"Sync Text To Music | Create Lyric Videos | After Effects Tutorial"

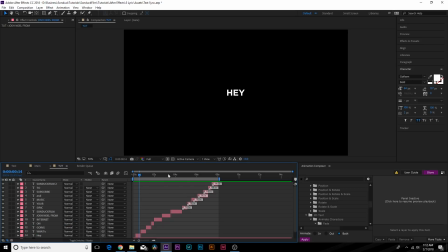12:28 So that looks all really good, and let's go to the next part of the tutorial where we start customizing the background and stylizing what is going on in this, you know, project file, so it's not just black background and white text,
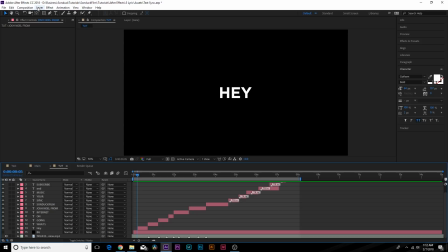12:42 because you know that gets boring after a while. Say if you want to do something different. So let's go to layer, new solid, and let's change the background a little bit.
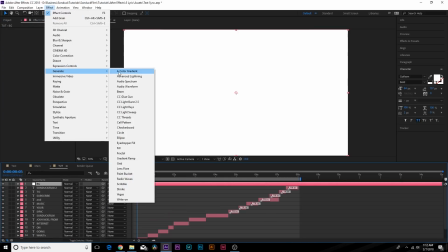12:50 So we'll call this one BG, and we'll click OK. Go to effect, generate, and we'll add gradient and ramp, and we'll set the end color to black.
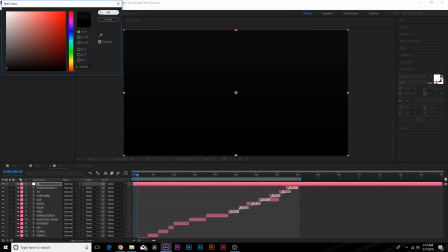12:58 Set the start color to a very dark gray, and set the ramp shape to radial ramp. And we can increase the ramp scatter by a little bit so there's no banding. There's going to be a little bit of banding on my end because of the compression of YouTube and my recording software. So just keep that in mind. And we come over here and bring this layer to the bottom.
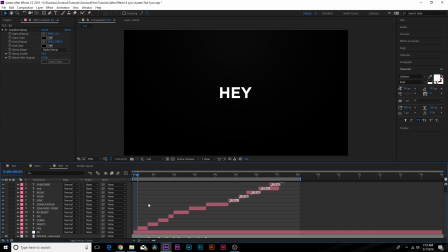13:18 And obviously it's still a black background, but let's say we want to add, say, a white background here. Go back to layer, new solid. And we make sure it's white, and bring this to the bottom.
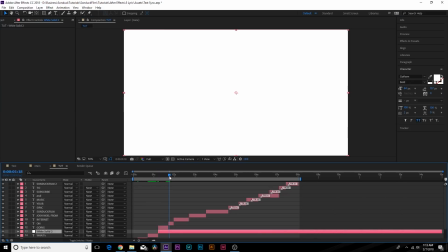13:33 And of course, we want to make sure we trim up the in and out points to be exactly where we need it to be. And then what we want to do is grab our text title tool, grab our text,
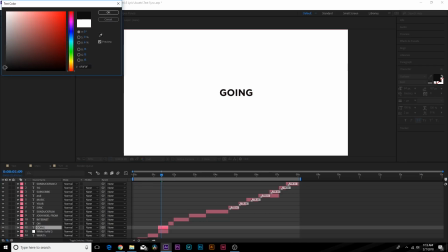13:46 and change the color to black, or I'm going to do a dark gray here to make that stand out a little bit
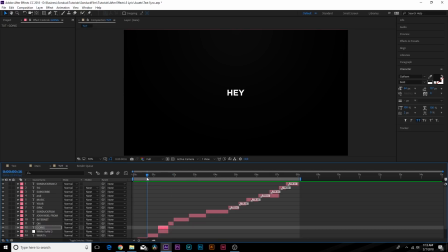13:52 more. So now we'll have a little bit of a transition there. And it'll kind of keep your viewers on their toes, like, hey, that just changed color. So let's say we want to impose an image inside of this text. And we'll come here, I got an image, and we'll bring it underneath SonduckFilm.
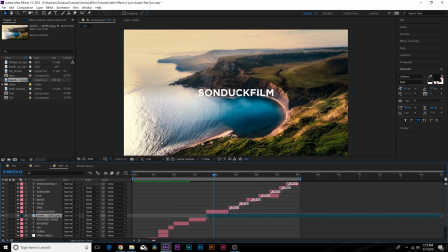14:08 And we can trim up the layer here, obviously, to just fit our text. And actually, we don't even have to do that. Come to the track mat and set this to alpha matte. And now we have our image in here.
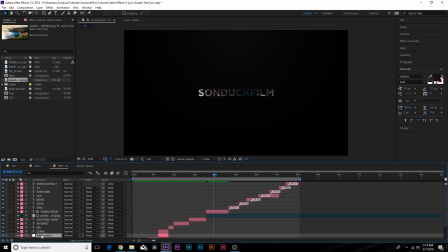14:19 And we, of course, probably want to make a white background. So come here and duplicate it. And we'll bring this over here. All right, and run through this real quick. All right, cool.
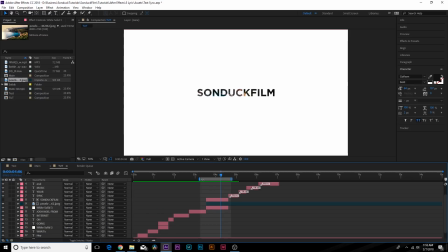14:29 And of course, we can do a lot of background things, and you can add other types of textures and whatnot in here. But one thing that I like to use are creative assets.
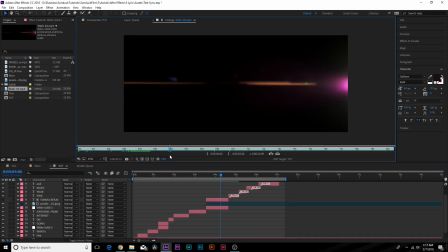14:39 So like I have this distortion asset, and I also have lens flares, and all these assets are stuff that you should have inside your library. I'm just gonna drag and drop in here, but I'm gonna go ahead and link a few assets in the description, so you go ahead and check it out and see if you can build out your library so you can easily drag and drop and build custom graphics and impress your viewers and clients.
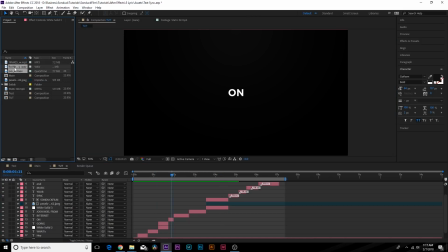14:57 So let's take this deep distortion, for example. We can drag and drop it right on the internet part, and we can bring this behind it and essentially come here, close this up.
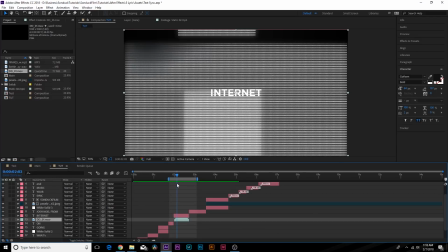15:11 This looks really cool and adds a lot more character to your scene. And we're able to do something that looks really amazing, and we're just able to drag and drop it in here.
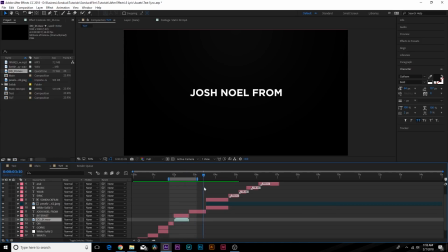15:19 And that's why you should have creative assets, because it saves you a lot of time and you do awesome work. And let's say we want to add like a lens flare. So maybe we'll add a lens flare under music and, you know, scale this down. This is a 4K lens flare.
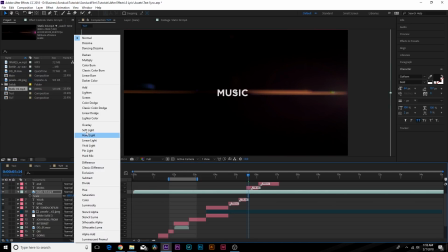15:32 And, you know, that looks good. Of course, you might want to change the blend mode to screen depending on if you have a background or not.
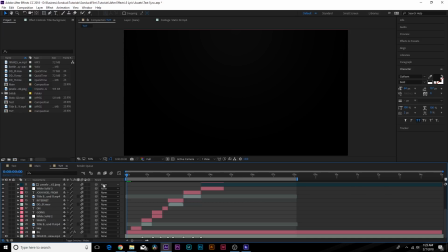15:38 All right, and before we render this out, make sure to turn on motion blur for all your layers and turn it on top, and you should be good to go.
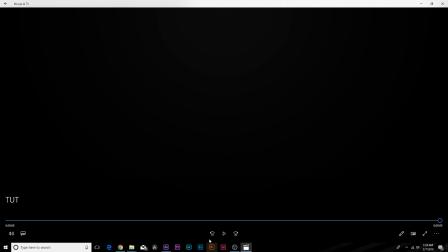15:45 All right, and after a quick render, this is what we have.
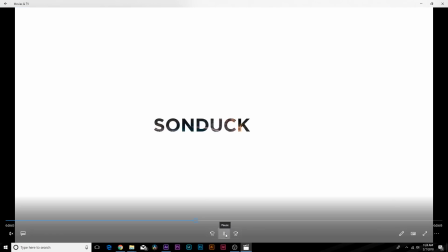15:56 All right, so it looks really good. There's a lot of great techniques in this video that I hope you're able to take away from and be able to create some custom sync text animation for your lyric video or for any text of the beat that you may be doing.
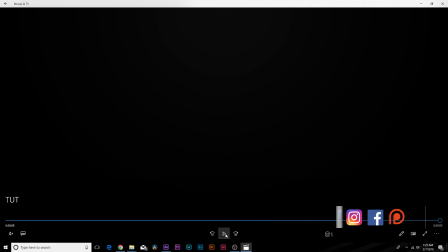16:09 And also be sure to check out those links I provided in the description. They will definitely help you take your video projects even further.
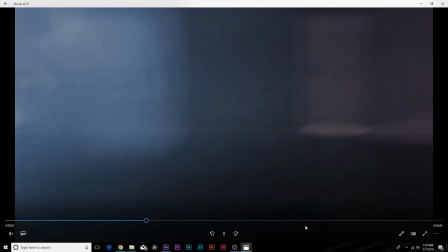16:15 These are products that I use for my professional work and also here on YouTube.
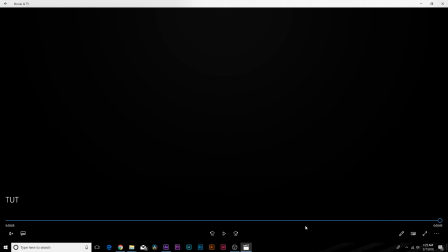16:19 So I definitely invite you to check those out and see if you can learn a few things from these templates and obviously how to incorporate stock elements just like this.
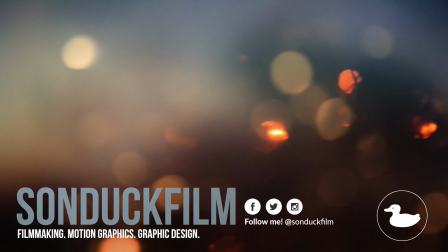16:28 So if you guys did enjoy this video, please be sure to drop a like on the video because it helps me out tremendously. Subscribe to the channel for more After Effects videos, and please be sure to hit me up on my social media networks.